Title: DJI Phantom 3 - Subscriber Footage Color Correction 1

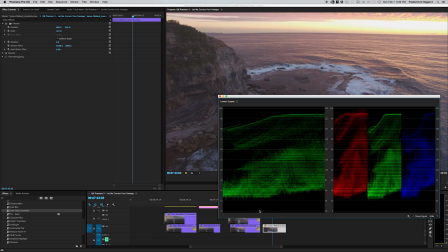1036s
There's no pure black, nothing crushed, so that's a great thing.
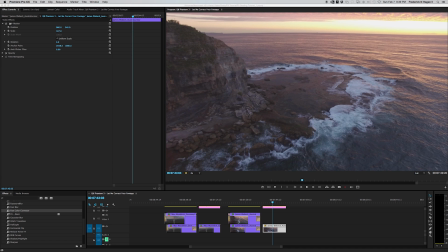1039s
But now that said, this is a tricky shot because you're facing the sun, and inherently what happens when you face the sun is the whole image gets bathed with not only warm, pinkish, yellow light,
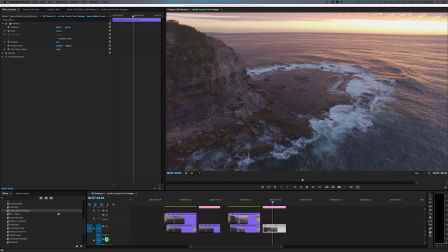1055s
but you also get this white, hazy look, very flat look that makes it even tougher to look at, or tougher to correct. But if you look at this, I noticed that these places on the shot, look at these, got these wonderful highlights because the sun is very extreme and low.
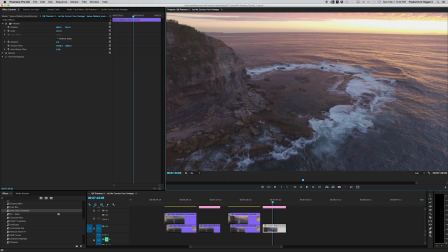1072s
Therefore, you've got immediate shadows on these waves. Look at that. And if you look closely, the shadows of these waves are this kind of deep blue, kind of an indigo blue. Now in the shot, it's hard to see that, but they're actually there. And I thought, you know what, that would be pretty cool to bring those deep shadow,
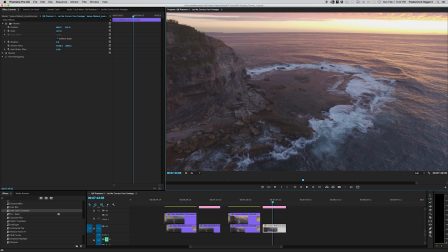1092s
blues and aqua colors out with the orange, pinkish, bright highlights. Same goes kind of for the rock over here on the left. That's a beautiful object, and it's kind of getting lost.
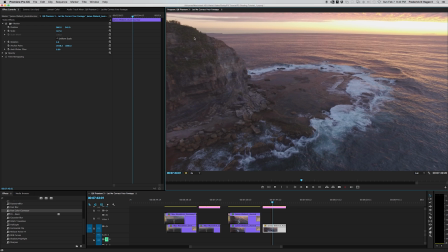1107s
The tonality is almost the same as the rest of the shot because it's inherent in the shot. So I wanted to kind of bring this up also. So first thing we do is I'll put in my standard.
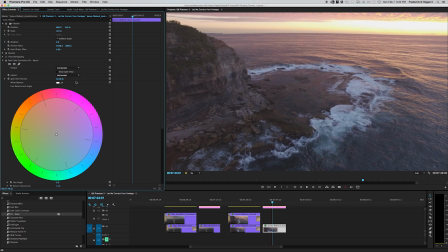1121s
All right. Let's go to the fast color corrector and do a sample of white, what it should be like. It should be these crests on these little waves. And look at that. It makes it super, super more yellow. I mean, because apparently there's a lot of blue in that.
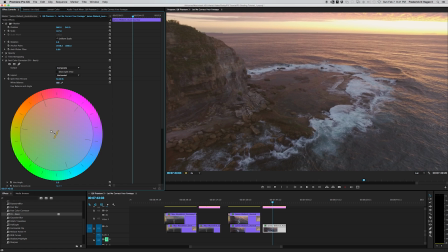1140s
Now, me personally, I'm looking at this, I'm like, man, that is way too yellow. So I'm going to go against what it should look like, what the white balance or the natural white should look like. And I'm going to go with what we think it should look like.
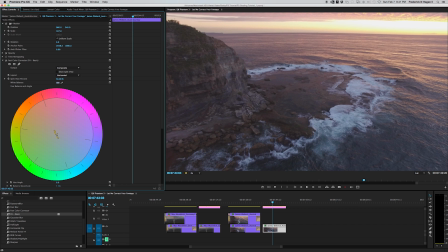1156s
So I'm going to push that, the white balance change back to neutral.
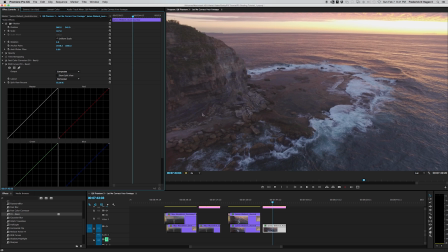1162s
Let's go in and adjust the overall contrast really quick. So bring our scopes back, take a look at this.
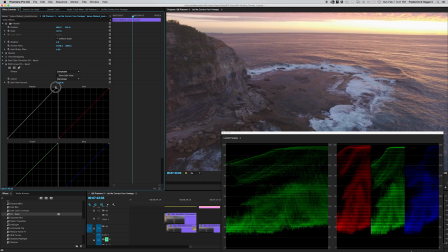1169s
It's not going to take much because we're close on the top, so we'll push this up. And we'll pull the darks down.
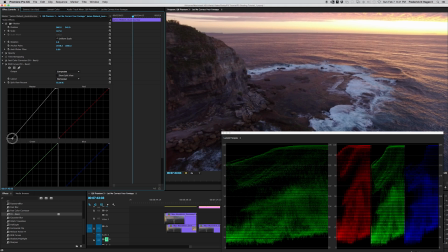1179s
Great.
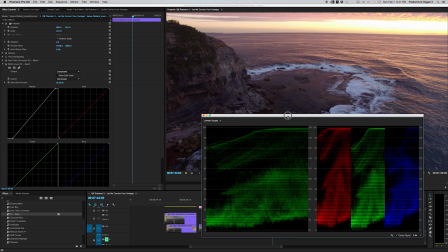1182s
Alright, now you can see much different. So there is the starting image.
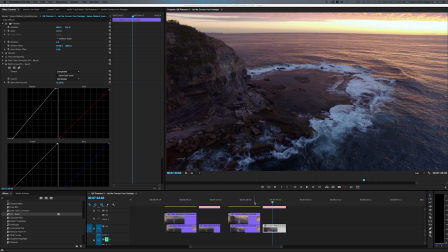1188s
Now on this shot, I did a couple of things. Let's jump back to the final. That's different looking, huh?
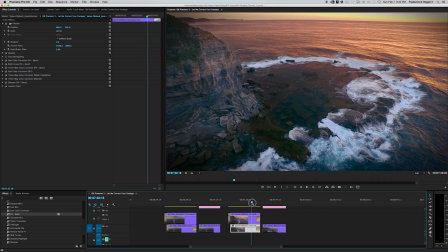1197s
Man, okay. Number one, I wanted to bring the rock up a little bit. So again, I did the same thing with the three-way color corrector. All right, there we go.
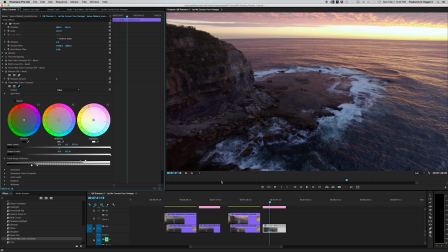1208s
Three-way color, and I grabbed the pen tool. Let me zoom out a little bit so I can see our boundaries.
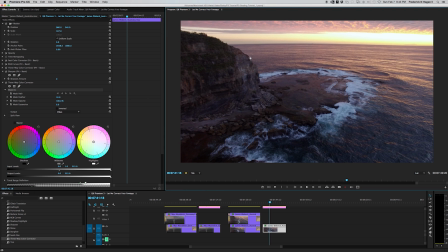1214s
Let's see what 75 does. There we go. Okay, and I just want to get the rock, so I'm going to click here, click and drag, so I'll get handles. I can manipulate this.
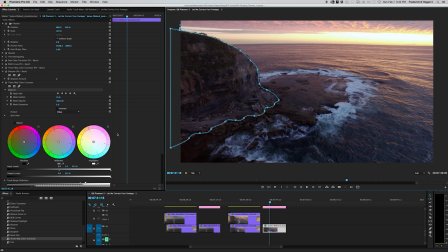1231s
So now we've got a mask around just this big cliff rock edge,
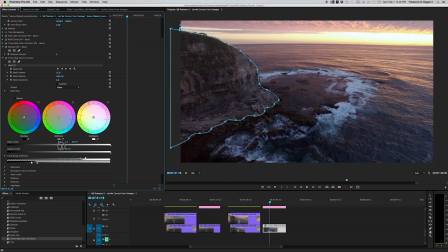1237s
And now you see I can push that up all by itself, and that doesn't affect. I'll push it extreme so you can see the difference. But it's really a wonderful tool because, again, you're not affecting the rest of the shot. And by the way, guys, all of these, I think I've mentioned this before, everything I do here on YouTube is kind of pushed over the top.
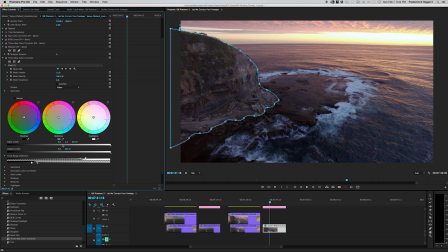1256s
I realize that. But, with YouTube compression, I think it makes it a little easier to see the differences. How much you push something or pull something is, that's up to you. That's subjective. But I just want you guys to know all the stuff that I do is pretty hot and pretty saturated.
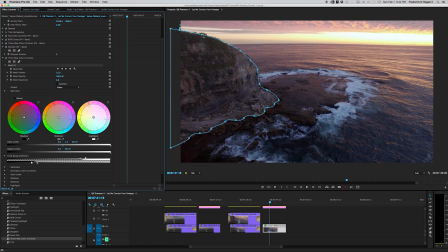1274s
But it is over the top. It's pushed too far. I would never do anything like that for broadcast. But, for the purpose of a tutorial, it's best to be able to see and understand what's being discussed.